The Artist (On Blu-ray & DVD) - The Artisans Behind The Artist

The amount of detail that went into choosing every element in the frame,
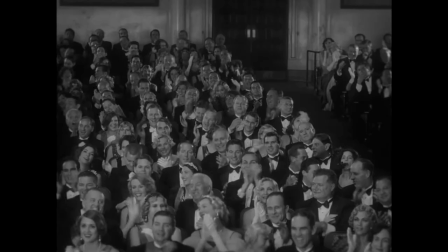[0:18]
textures, contrasts, and the costumes, is impeccable.
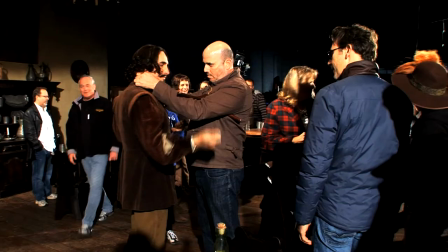[0:24]
Mark Bridges, the costume designer, did a really amazing job. He's extremely, extremely good. The first thing I thought of when I read the script was that I was destined to do this
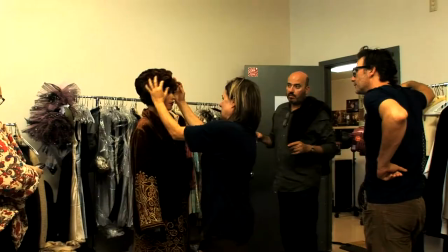[0:38]
Because I have been a huge huge movie fan since I was very very young Would do book reports in school about silent movies really a crazy movie fanatic
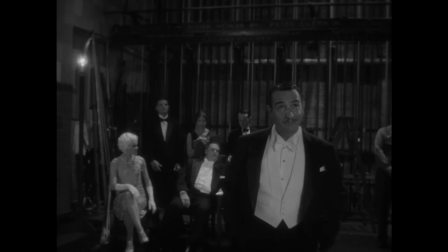[0:53]
Working with John was very interesting He's perfect for the role.
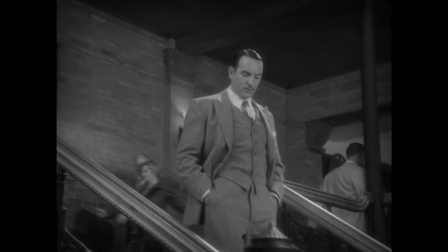[0:58]
I found shapes that I felt were very strong The peak lapels I love, the flat front pants.
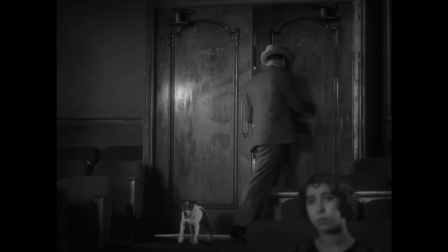[1:04]
There's something wonderful about Jean where he can put something on and just look immaculate.
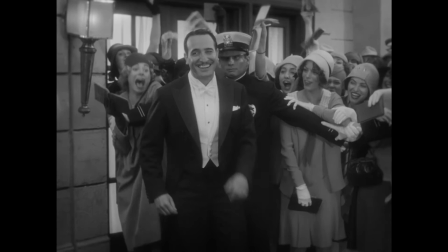[1:10]
So it helps me.
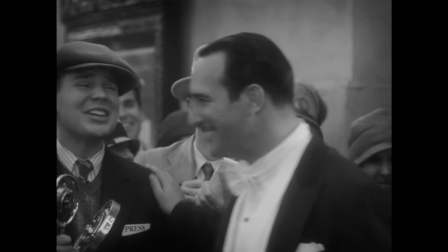[1:14]
We made him his tailcoat. And it's not something you see a lot. It's an unusual garment.
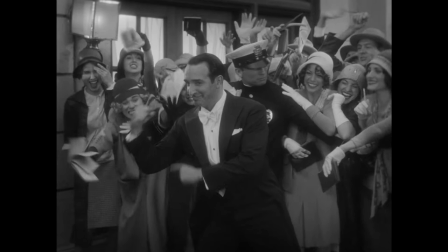[1:20]
People don't know how to wear them, really. So it's really fun and it makes him stand out, I think.
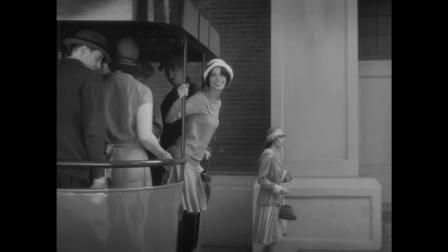[1:28]
The movement of Pepe's character through the film, We kept the shapes very simple and sweet in the beginning,
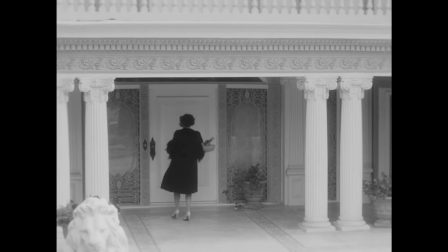[1:36]
and things became more elaborate and complicated and luxurious.
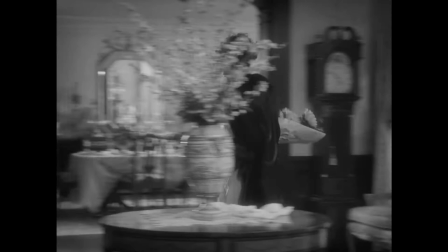[1:43]
Very high contrast white dress with the black fur and a great silhouette.
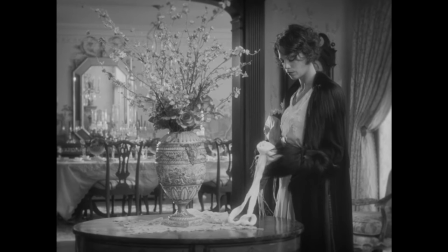[1:48]
So we're constantly communicating where they are in their lives.
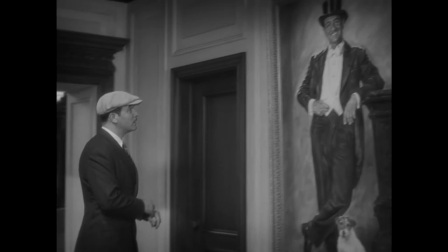[1:52]
When an actor is at his height of his fame, say we meet George in the beginning,
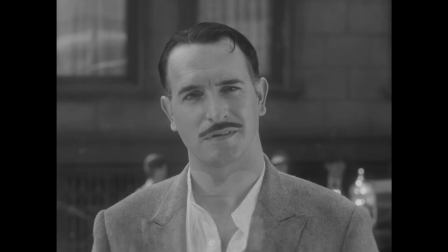[1:58]
he's very high contrast with textures and then things at the end, when he goes back into his burnt suit,
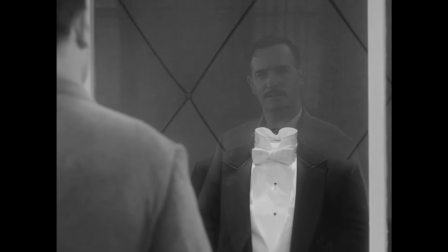[2:04]
things like that that just propel the story on.
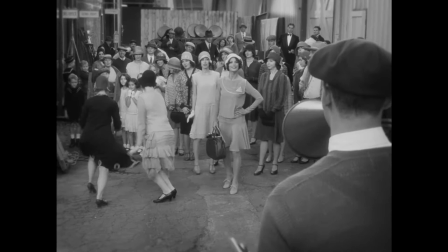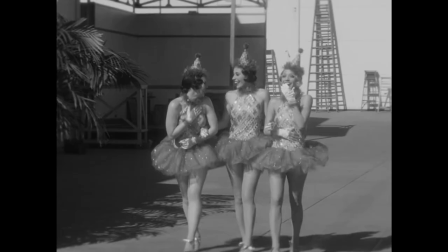[2:15]
What he did with the extras was absolutely huge. And every single extra was shootable for me, which is really unusual.
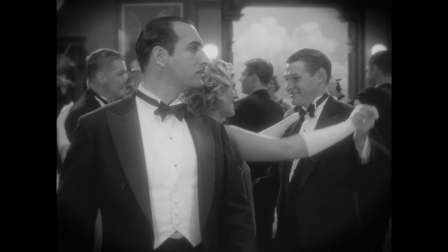[2:24]
When you have, for example, 50 extras, you can really shoot like 20 of them. Here, every extra was shootable. Filming in black and white, for me, has definitely been a challenge in many ways because it's not a medium that I am used to.
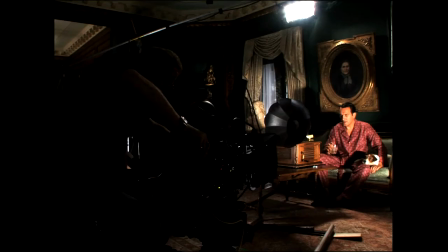[2:43]
I've come to take a photograph of a color chart in black and
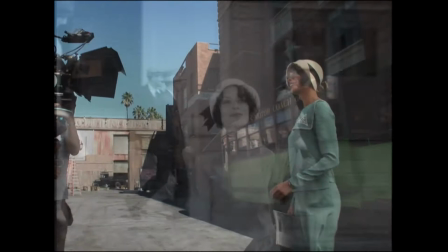[2:48]
white and see what value it becomes and then I will make my color choice.
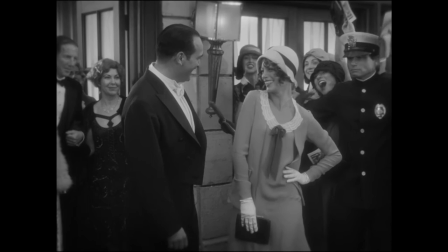[2:54]
That's how I chose the colors for Pepe's first two costumes and they're actually in color they're very unusual colors.
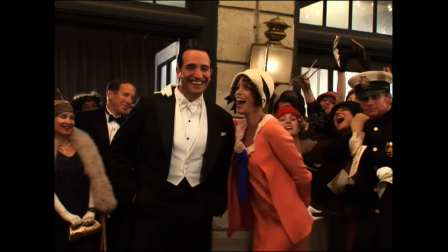[3:02]
A cantaloupe this this reads very gray on film in the beginning and then this this soft green color as well
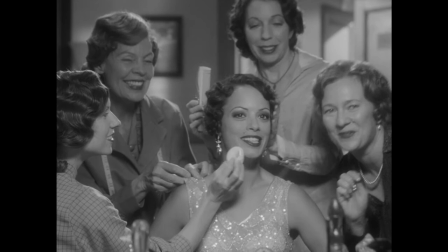[3:11]
feels very gray on film it becomes about contrasts and and things like that and
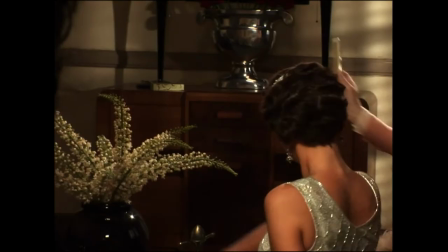[3:16]
textures very much we use a lot of metallics a lot of sequins you know anything that has a shine helps pick up in black and white as well and the most important thing the taste he has a great taste i mean the The dresses, the suits, the details, the hats, everything was amazing. He did an amazing job, really.
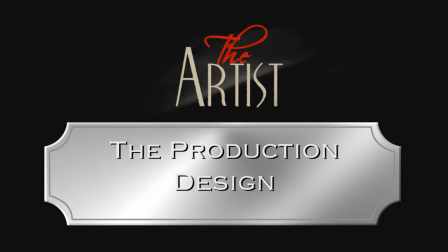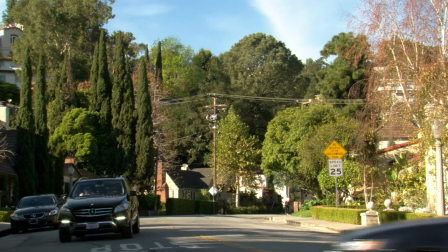[3:46]
Michel knew the value of shooting in Hollywood, and the benefit of it is there is a sense of reality that I don't think would be able to be accomplished somewhere else.
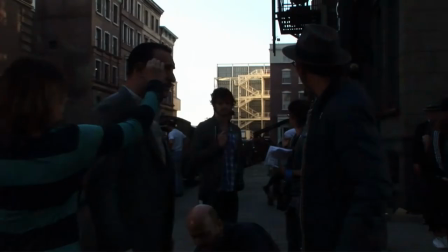[3:56]
Larry Bennett was the production designer. The challenge for Larry was to recreate the 20s here in Los Angeles with a lot of
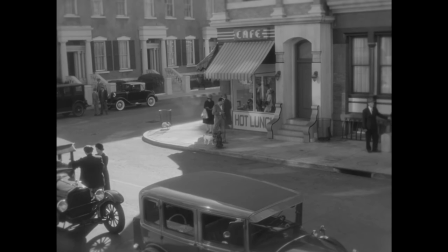[4:05]
location and he did a great job to make Hollywood now looking like Hollywood in the 20s.
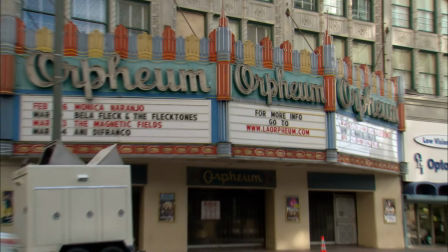[4:11]
Los Angeles has never been kind to its architecture so I were able to make use of the Orpheum Theatre in Los Angeles Theatre some really beautiful gems and some beautiful houses around town and bits and pieces of neighborhoods it's only because of the backlots at Warner Brothers and Paramount they were able to
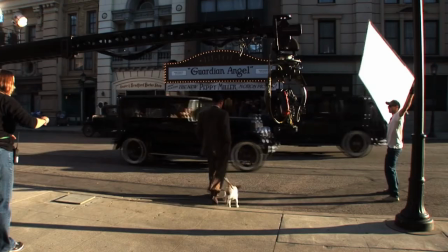[4:28]
do a lot of the street work. It was like going to Max Sennett's studio, the first studio in Hollywood. I went there and I found a lot of stuff in their basement. I was like rummaging through it and I came back and I showed Larry and he goes, God,
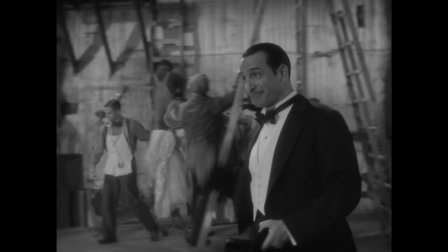[4:42]
you know, all these old backings and ladders and prop boxes and grip stands,
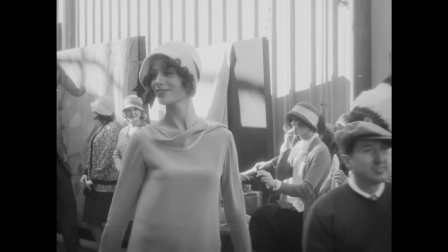[4:47]
old grip stands and kookalorises and it was just it was just magical to be able to do stuff like that and go
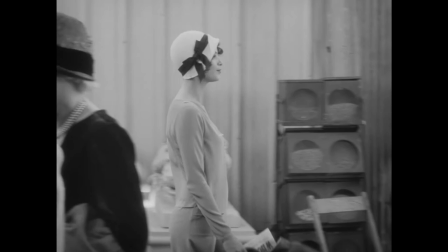[4:55]
to these old places and pull out stuff that hadn't been used in years. It was so beautifully designed.
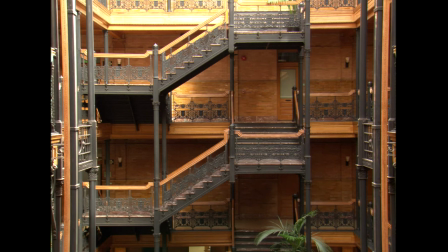[5:00]
There's an incredible building with a staircase, which is so memorable, but it's just downtown LA.
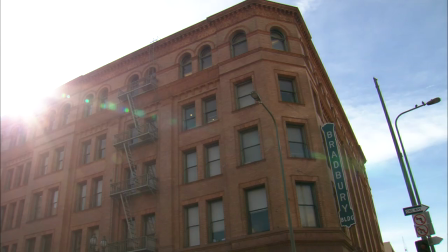[5:07]
The Bradbury Building has been used in so many movies, and I don't know that it's ever been used as well as it is in this one.
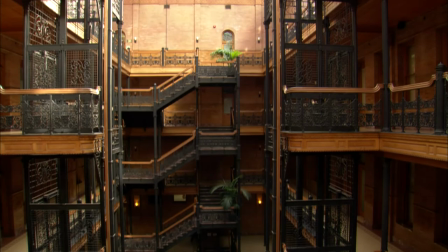[5:13]
It belongs to the period. It takes you back. And you know what? That shot can't take place anywhere else. You couldn't build that as a set. Billy Wilder said once, if you shoot a very complex scene,
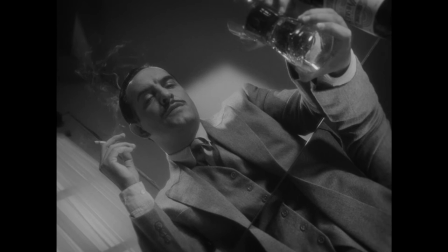[5:26]
you better have a very simple background.
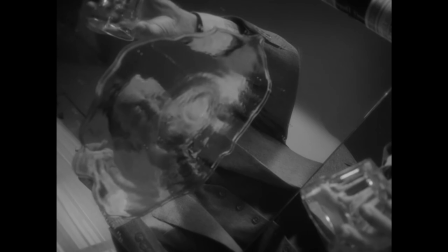[5:30]
If you shoot a very simple situation, you better have a very complex background. And so we try to respect that. The amount of detail that went into choosing every element in the frame, textures, contrasts, the sets and the costumes, it is impeccable.
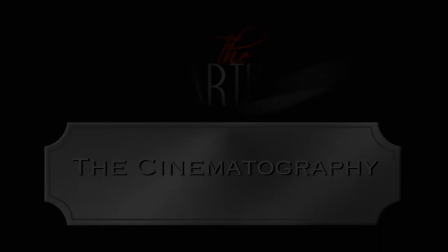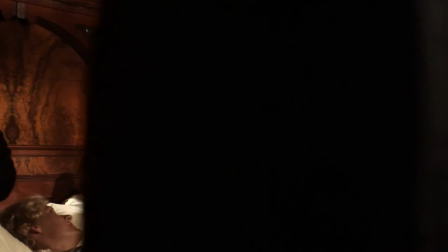[5:58]
Guillaume Schiffman is the director of photography. It's my third movie with him, so we are very close collaborators.
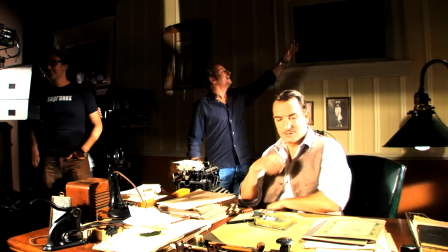[6:05]
Maybe for this one. The way I work with him, I made a selection of maybe eight or ten movies and I said to him,
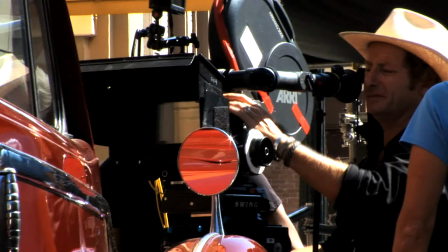[6:13]
OK, this is the kind of texture and the kind of image light I'd like to have.
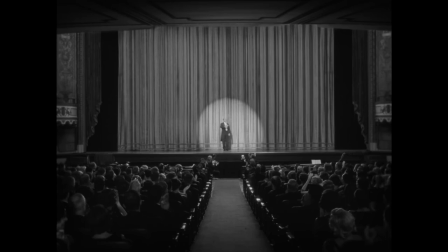[6:18]
And we tried to find a way to capture that feeling. At the beginning, George Valentine is a big star, and I wanted a very strong light. And when he discovered sound, he laughed at it. And it's a bad decision, we all know that.
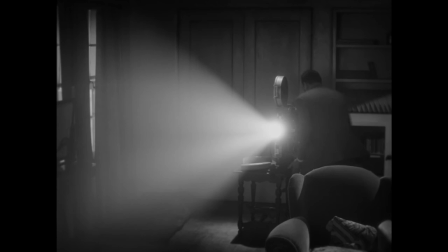[6:34]
And so at the ending, he moves and he goes in the darkness, because that's what he does.
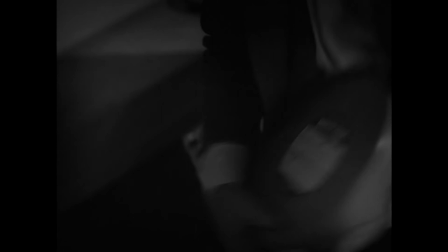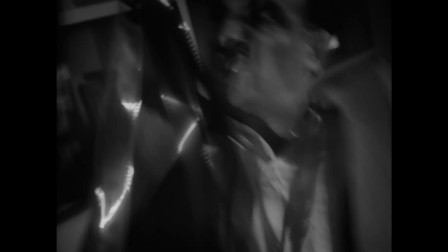It's beautifully lit. The DP deserves every award that they want to shower in with.
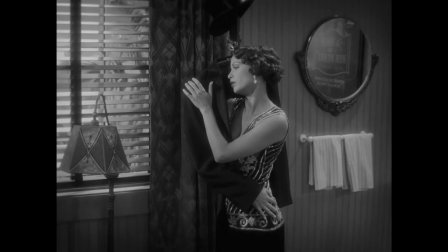[6:54]
And when you consider that really there are very few films ever made in black and white today, He did an incredible job.